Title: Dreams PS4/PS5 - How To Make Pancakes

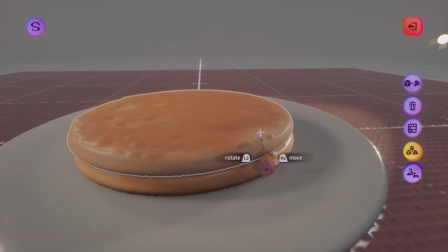(4:17)
Then what I do is select it, duplicate it,
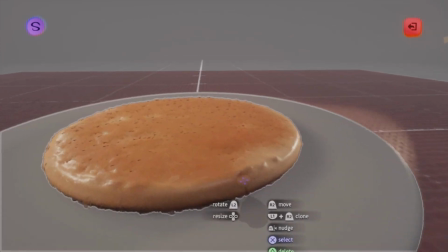(4:21)
and then convert it to a painting and kind of just overlay the painting on top of the sculpture,
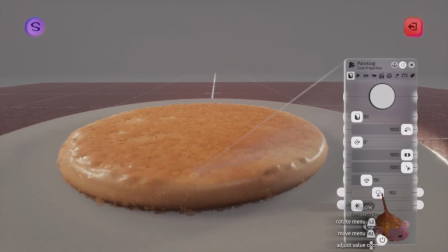(4:27)
and then change the painting properties to a different
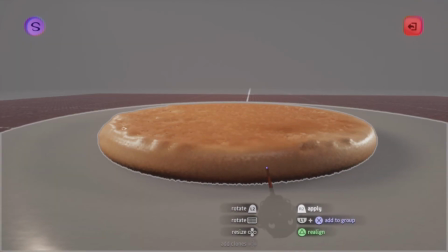(4:33)
kind of material to blend and merge the two textures together.
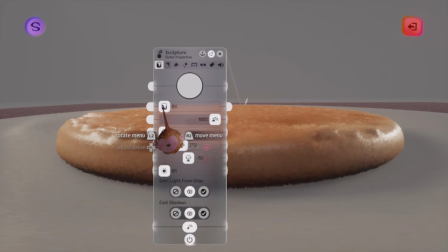(4:38)
And then I duplicated the sculpt again, but kind of
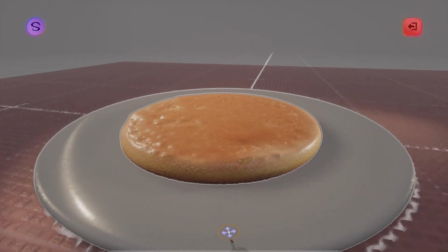(4:43)
shifted it to the side a bit to add more texture to the sides.
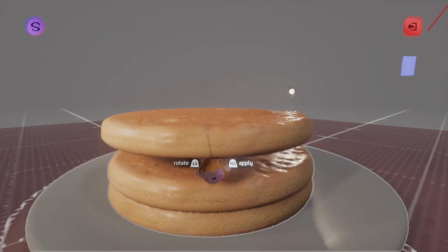(4:50)
Then I grouped it and then made some more pancakes by cloning it,
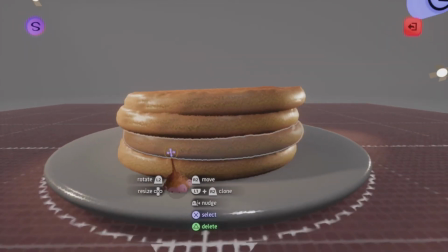(4:56)
and then just shifted it to the side a little bit.
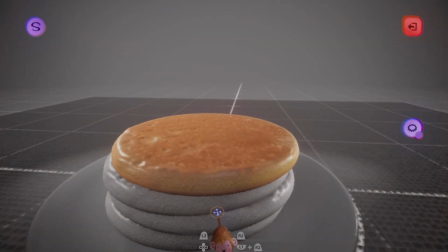(5:04)
And the key thing to making it look like
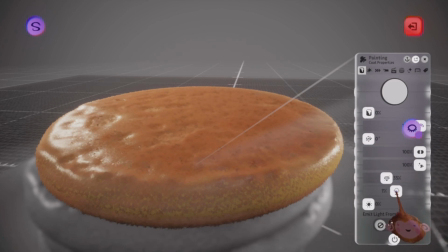(5:11)
nice is just tweaking the materials and also tweaking some of the lighting.
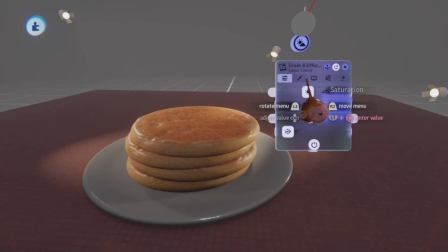(5:18)
and also using a grade and effect
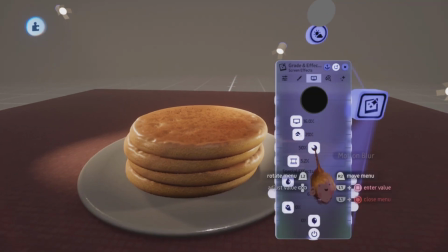(5:23)
gadget to change up the mood and the atmosphere.
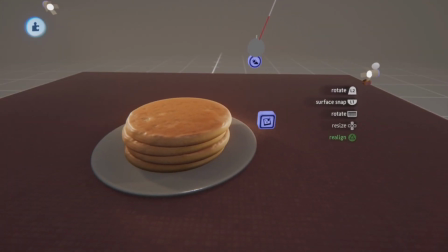(5:29)
And again, it's just like tweaking the lighting a bit to bring out the highlights on the sides.
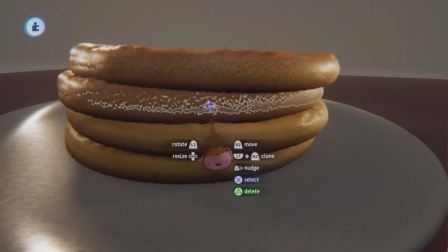(5:36)
I then added a camera, adjusted the focus, and then went back and deleted some details that were
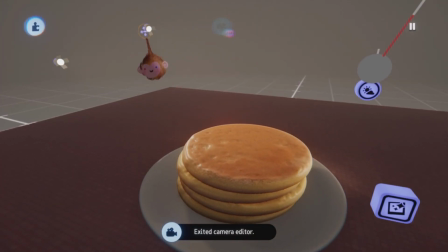(5:45)
distracting because I just wanted to focus on the top.
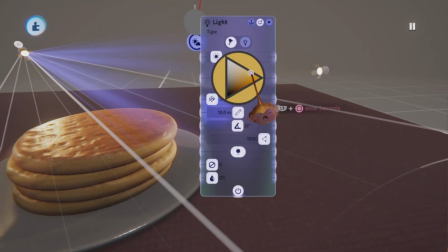(5:50)
Added some more light to bring out the details on top of the pancake
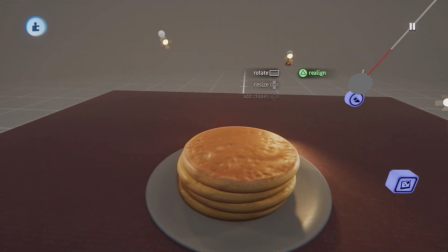(5:59)
and just tweaking it so that you get a nice surface on top.
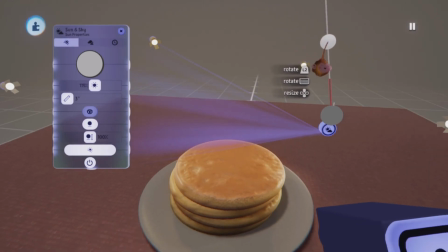(6:07)
And also, I tweaked the sun and sky gadget to get an ambient kind of occlusion
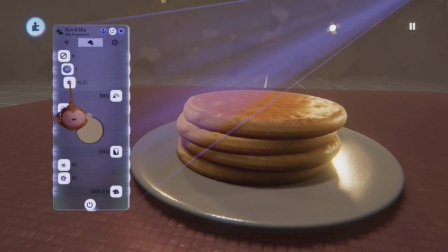(6:17)
between like the stacks, so you get a soft shadow between the lines.
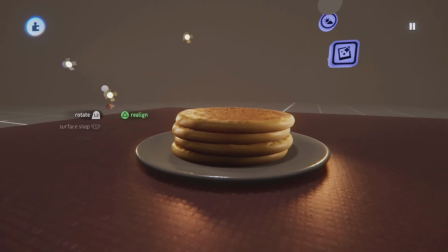(6:24)
And then I just adjusted the lighting a bit more to give more highlights on the side again,
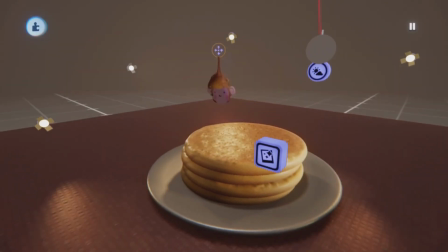(6:36)
and to kind of make it feel like the light is scattering.
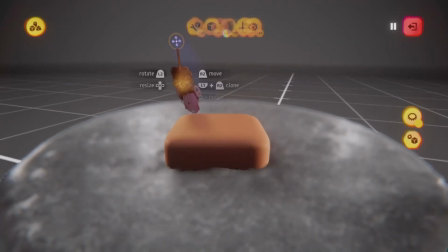(6:44)
For the butter, I used a curved rounded cube and then used a sphere with a blender mount
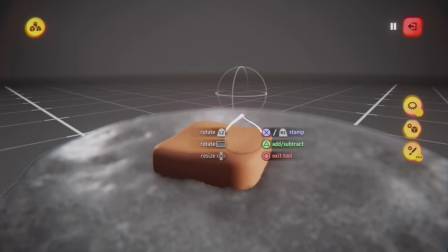(6:53)
and subtracted it to make it a bit more uneven.
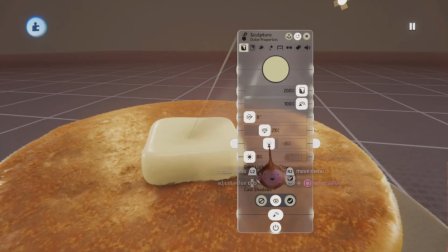(6:58)
And then I adjusted the color to be more yellow, the shininess a bit more shiny and a bit more waxy,
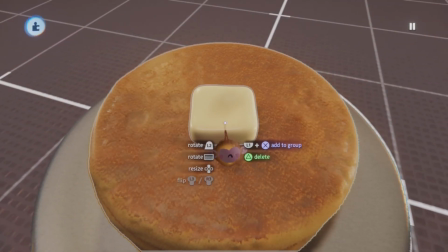(7:06)
and that gives like a buttery kind of texture and material.
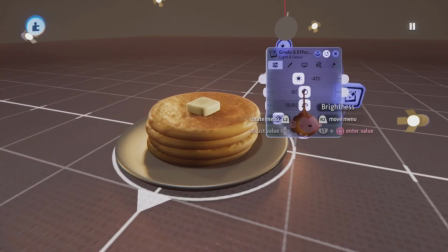(7:12)
And then just tweaks the composition a bit. And then I go back,
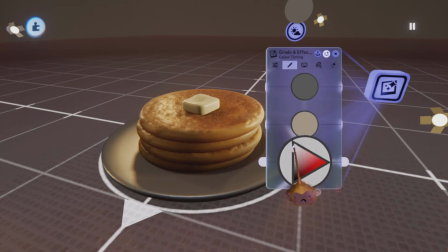(7:21)
adjusted the grade effects a little bit to make it feel more grounded and realistic.
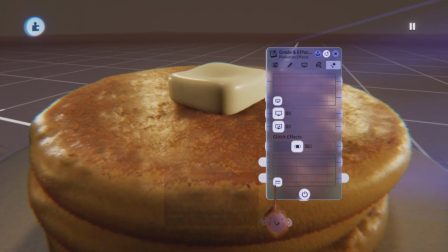(7:29)
And I find the glitch VHS effect really effective in simulating like realism,
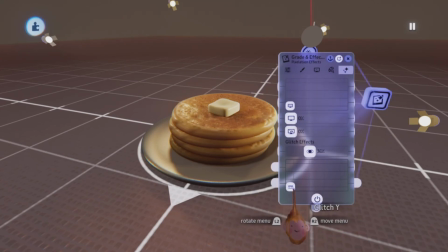(7:39)
just because it gives a bit more post effect to the render.
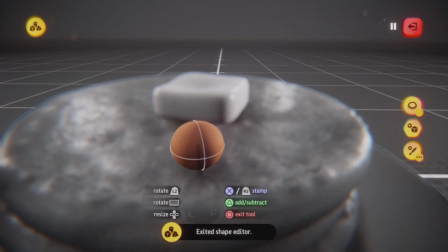(7:47)
For the blueberry, it's just a sphere
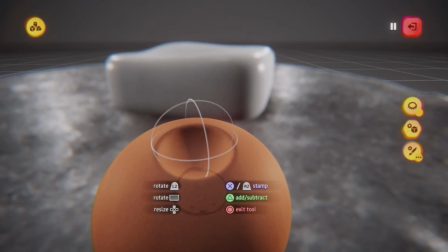(7:50)
with another sphere with a blender mount subtracting into it, so the blender mount is really small.
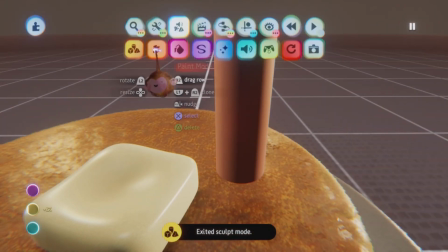(7:58)
And then I used a cylinder as a surface for the blueberry skin.
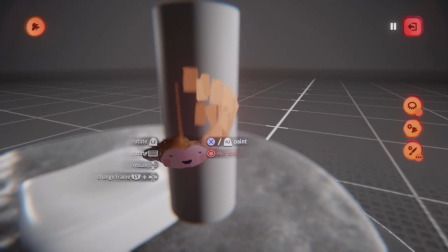(8:05)
So I used surface snap, kind of create a triangle on this
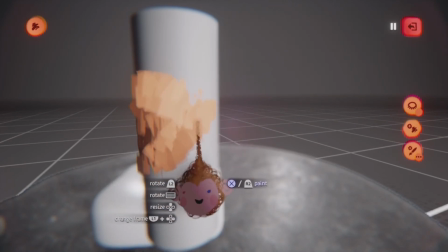(8:11)
cylinder to create like the skin for the blueberry opening,
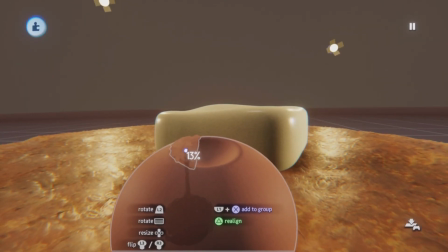(8:16)
and then just duplicated the skin around the opening of the blueberry,
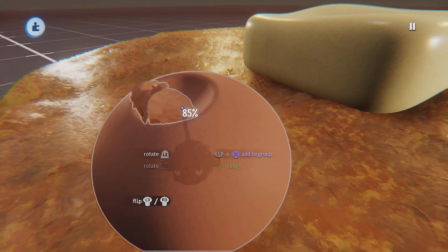(8:23)
around 5 or 6,
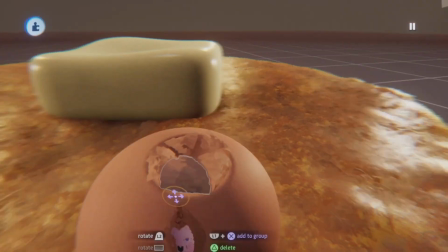(8:26)
just around the perimeter of that circle on top.
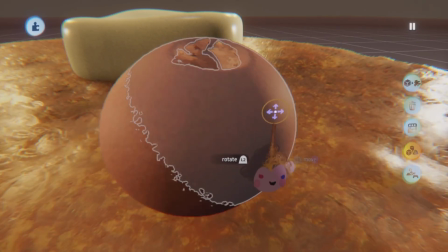(8:31)
And then the next step is adding a bit more detail, just the same way I did with the pancake.
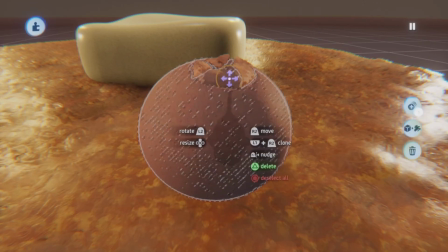(8:40)
I duplicated the sculpt, converted it to a painting,
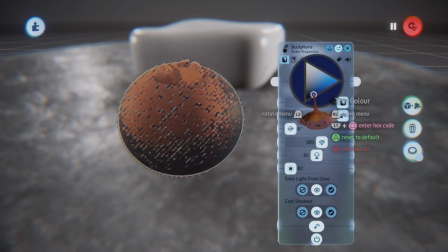(8:45)
and then just grouped everything together and kind of changed it all to like a dark kind of blue.
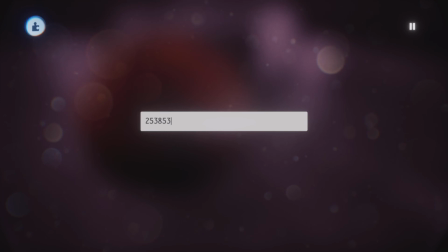(8:55)
And then just copied the hex code across like the painting
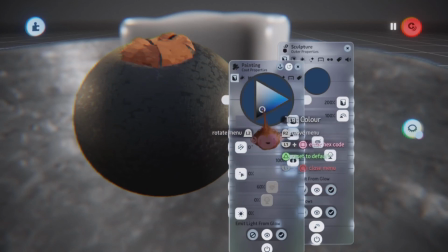(9:03)
to
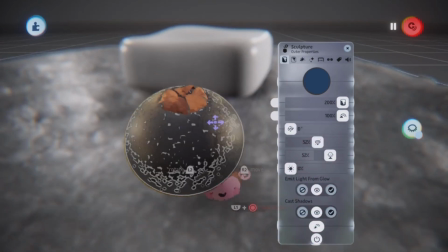(9:07)
make it feel more like a blueberry. So the painting is slightly lighter than the dark blue
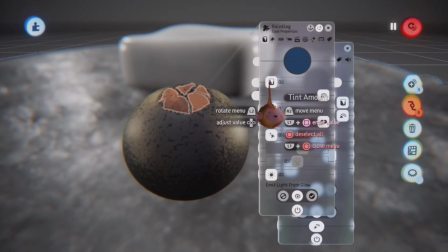(9:13)
to give like that matte kind of texture that a blueberry has.
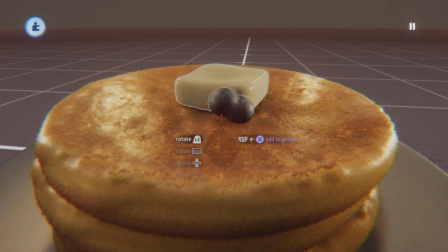(9:20)
And that's pretty much the blueberry. And then what I do is duplicate a whole bunch
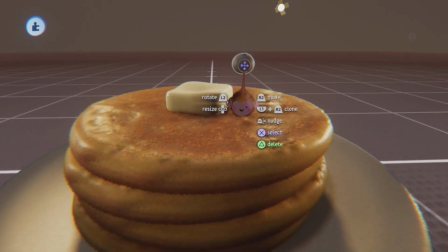(9:28)
on top of the pancake with the movable turned on.
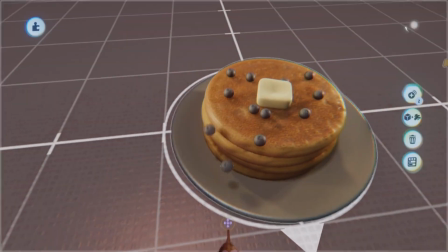(9:35)
And the movable just gives physics, so then
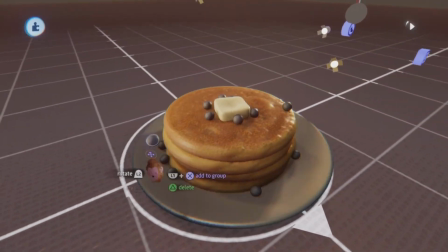(9:39)
it's a lot easier to place the blueberries around
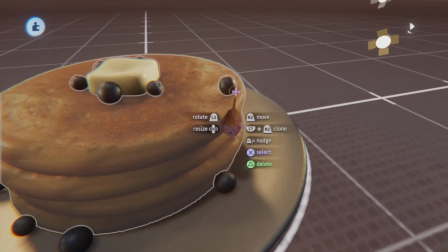(9:45)
with the collidable and the physics and the movable turned on.
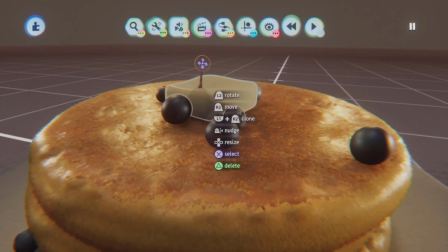(9:51)
So then it's just like interacting with real kind of blueberries.
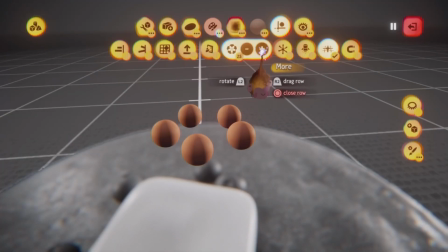(9:59)
For the raspberry, it's kind of similar to the blueberry, but with a kaleidoscope under the guides.
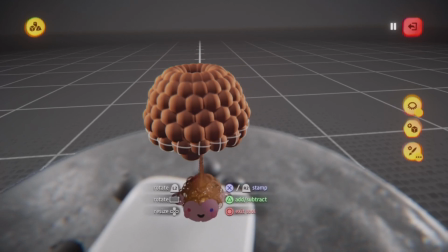(10:06)
I just use the kaleidoscope to kind of create the raspberry like this.
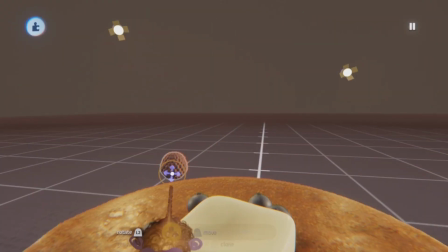(10:12)
And then instead of blue, it's red, like a pink
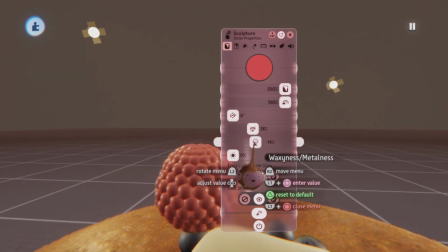(10:18)
kind of waxy, shiny,
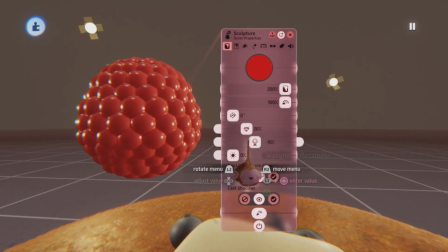(10:22)
kind of red to give like the translucent effect of a raspberry.
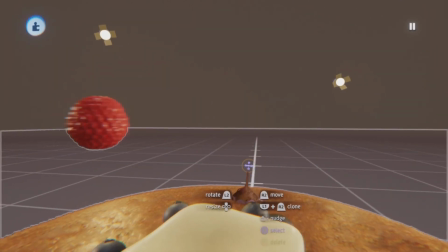(10:30)
Duplicated it, converted to a painting, and then overlaid the painting on top for more texture,
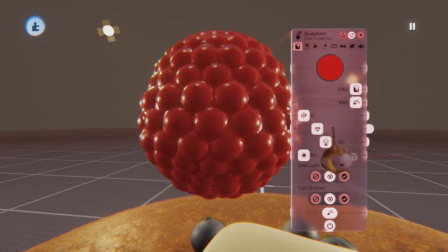(10:35)
and then slightly adjusted the painting to give more variety to the raspberry.
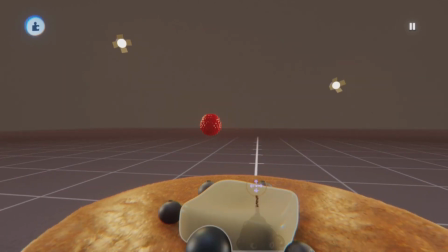(10:47)
And it takes a bit of tweaking to get it right.
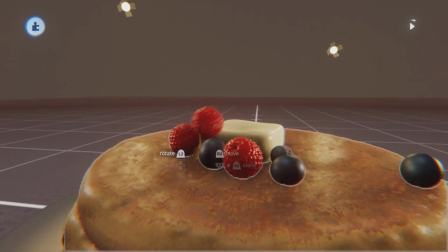(10:52)
Then, just like the blueberry, I turned on the movable and just duplicated it while the scene is playing in real time.
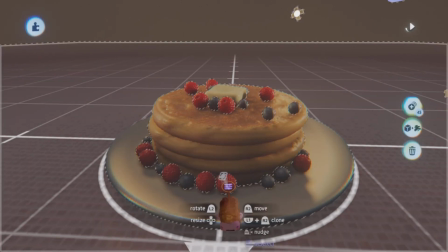(11:01)
And it just uses gravity to kind of aid in the placement.
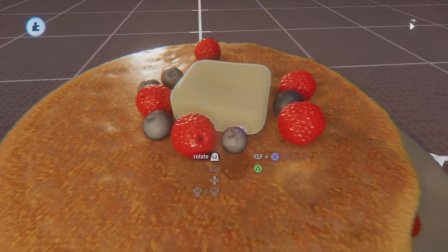(11:09)
And then what I do is move everything slightly, turn off the movable,
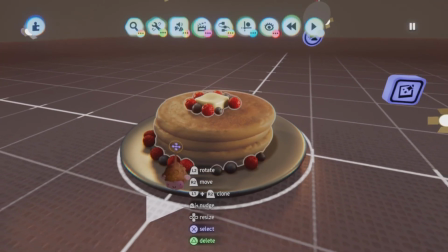(11:16)
and then tweak it so that it's more presentable and more pretty looking.
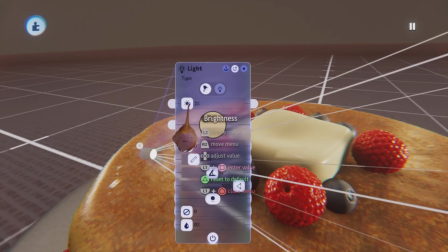(11:23)
And to bring out the details on the fruit, what you can do is add more lights to highlight the sides of the fruit.
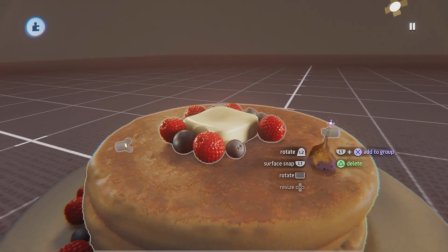(11:32)
So that's what I'm doing here.
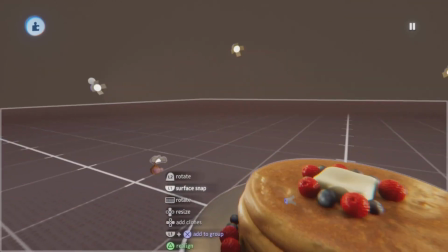(11:36)
And just tweaking the lighting a bit to bring out more details and make it more interesting.
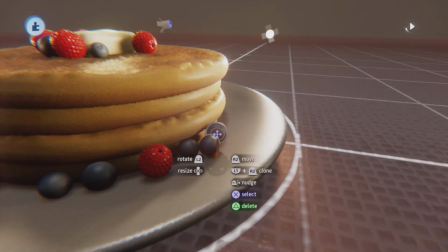(11:48)
Now, the right side of the plate felt empty, so I added some more blueberries by using the movable technique,
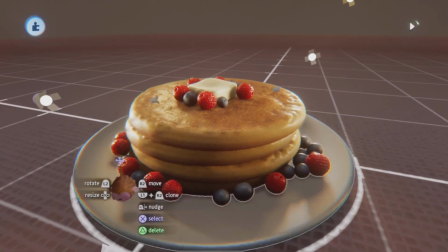(11:56)
and also added a raspberry on the side just to fill in that kind of empty space.
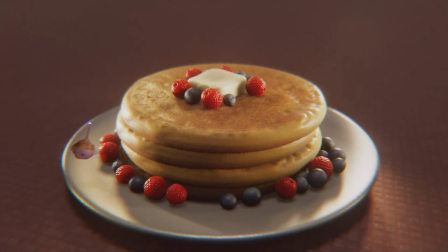(12:02)
And what you want to do as well is vary the sizes of the blueberries and raspberries. So scaling some smaller than the other makes it feel less duplicated.
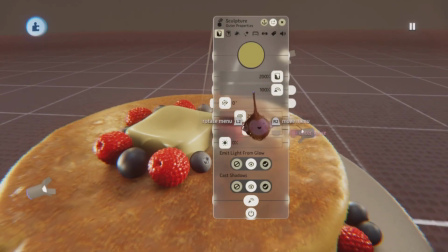(12:15)
And then it's just tweaking some of the colors, like the butter here. I wanted it to feel more yellow and rich.
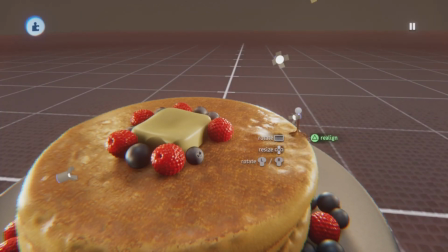(12:22)
So it's just adjusting the butter